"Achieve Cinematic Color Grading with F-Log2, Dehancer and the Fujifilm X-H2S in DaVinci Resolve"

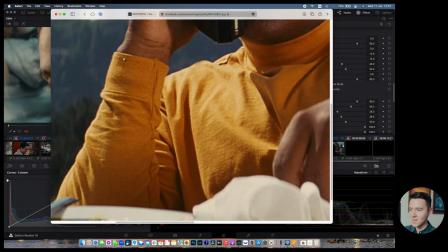(24:33)
red edge to to really bright objects uh so you can kind of see it here so that is what animation is it's part of film it's
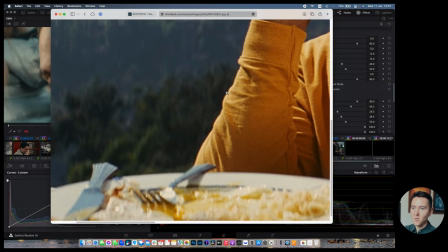(24:40)
part of how film looks um you can see it's not very strong so when you do it you shouldn't like go overboard it should be imperceivable almost
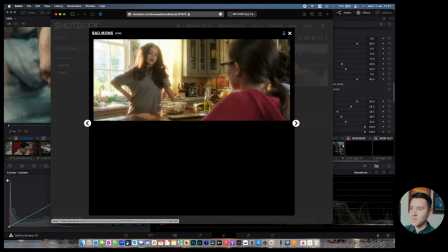(24:48)
like as you can see i have to like really zoom in to to see it uh and another thing bloom uh bloom is just like the way you can see how
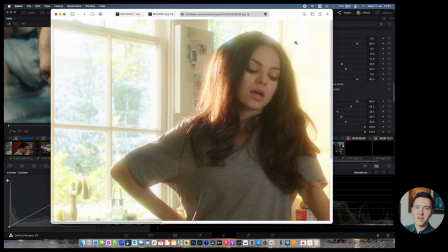(24:57)
light spills over dark like really bright objects spill into the black objects so you see like haha it's much darker here than it is here and that means because like the light is just really like it's again it's another um sort of imperfection in film um as light penetrates the film stock
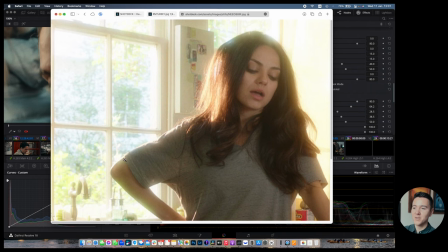(25:15)
and the way the chemicals work it kind of produces this sort of glowy
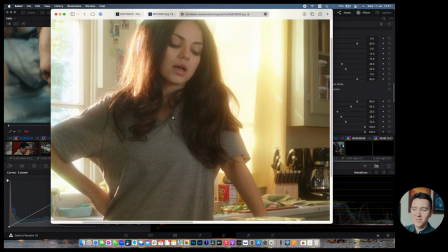(25:20)
effects and you can really do it as much as
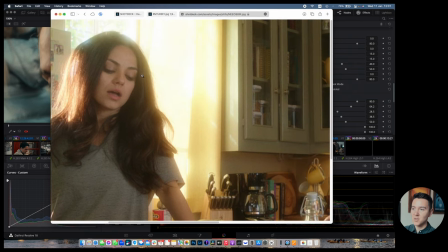(25:24)
you want if you want it to be really strong and you want to have this kind of dreamy look or like this really beautiful morning look you can
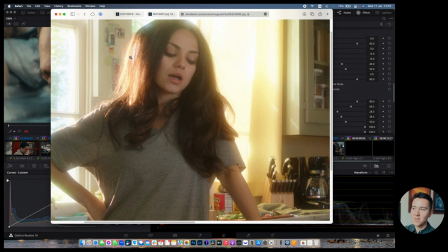(25:30)
really push it or if you want it to be something more tasteful you can kind of keep it more tight so it's not as strong
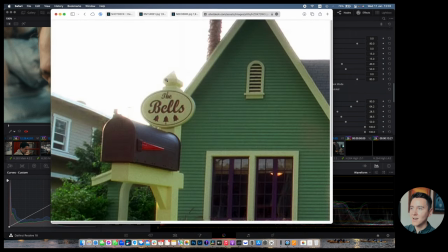(25:37)
I think there's another example here it's not as strong here as it is in the other one this is from Kill Bill but yeah you can
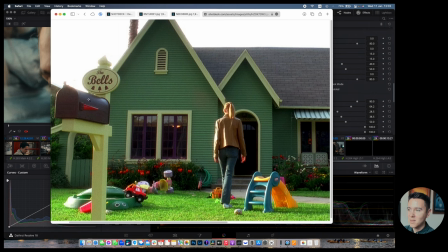(25:44)
see how like just kind of like a bit of light just kind of seeps through in into the footage uh you can also use that when you're recording on your camera if you use a diffusion filter i use sometimes say moments 10 filter on my camera and that also disperses the light and creates like
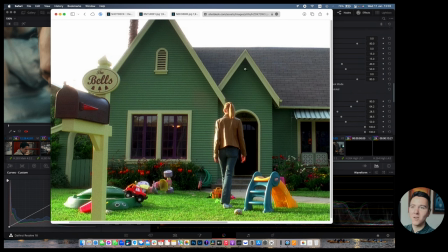(26:01)
some glow and around like bright objects against dark objects um but yeah you can also do it in post as well using the hanser so
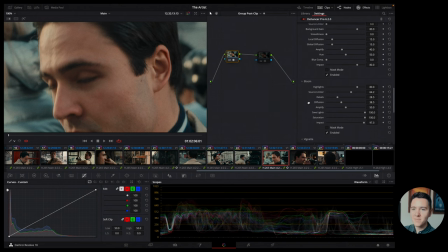(26:11)
let's go back to davinci um so yeah you can see all
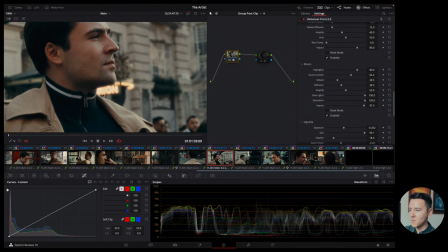(26:16)
the settings that i've used a really great example for both halation and
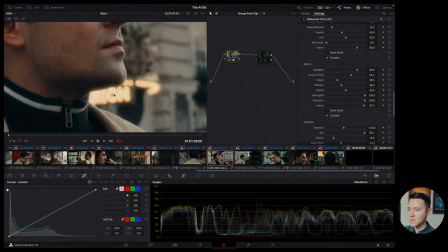(26:22)
um bloom is is is in this shot because we have these really bright lights from the theater behind um our character here uh and you can see like i
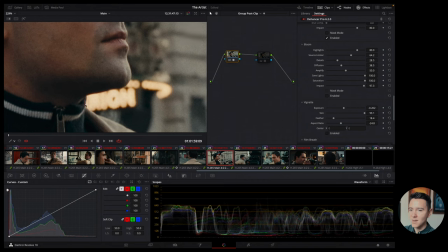(26:33)
really need to zoom in so i'm going to turn off both of them um so yeah you can see i guess even in my camera had a little
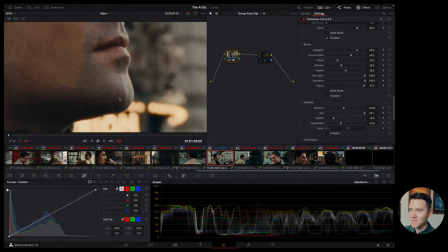(26:40)
bit of that halation it is happening it may be more of a lens thing than coming from the camera sensor but you can kind of
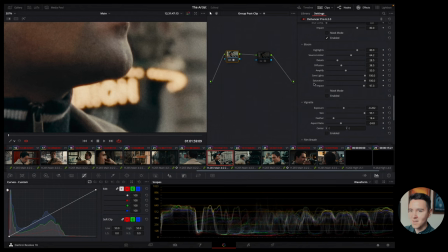(26:48)
enhance it and mine is like so tiny oh sorry that's the vignette um yeah so let's go back to halation actually oh there we go okay ignore me um so yeah you can see
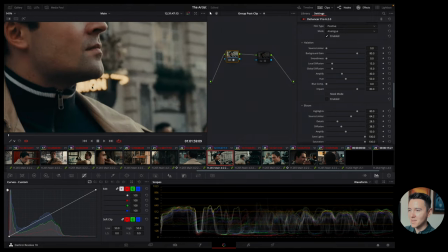(27:04)
like everything is really sharp all the edges are really really sharp and um that's just not how film would look so it's really great that we have this
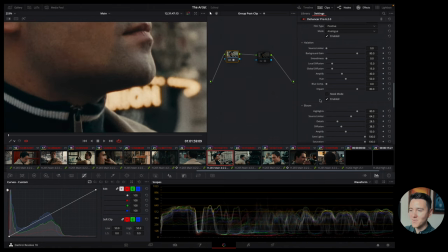(27:12)
in here and you can see it's really imperceptible it's really tiny but it's there and we know it's there and it looks cool um and
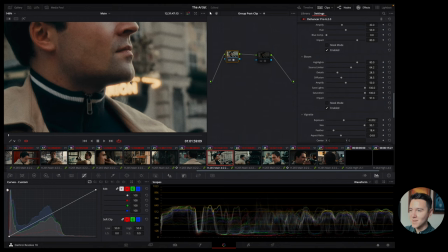(27:20)
it kind of has that film look and then bloom you can see it kind of like blooms out where they're really bright objects onto like
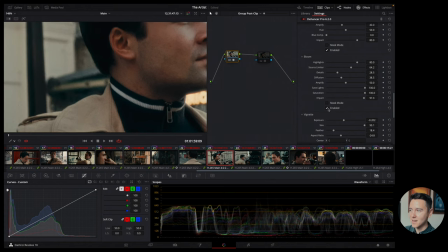(27:28)
darker objects so you can see it kind of goes under his chin it kind of lifts that up and it kind of happens all around and you can
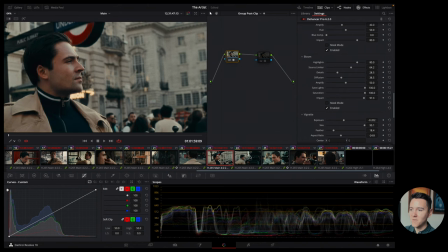(27:35)
play with a threshold and how bright you want it to be how diffuse you want it to be i think there's another shot where
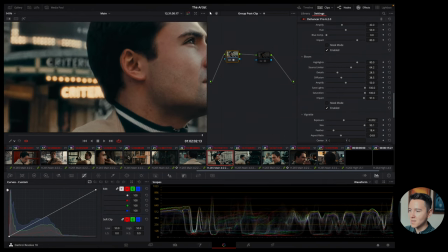(27:45)
yeah you can see it here as well how it just kind of seeps in i'm gonna try and find another shot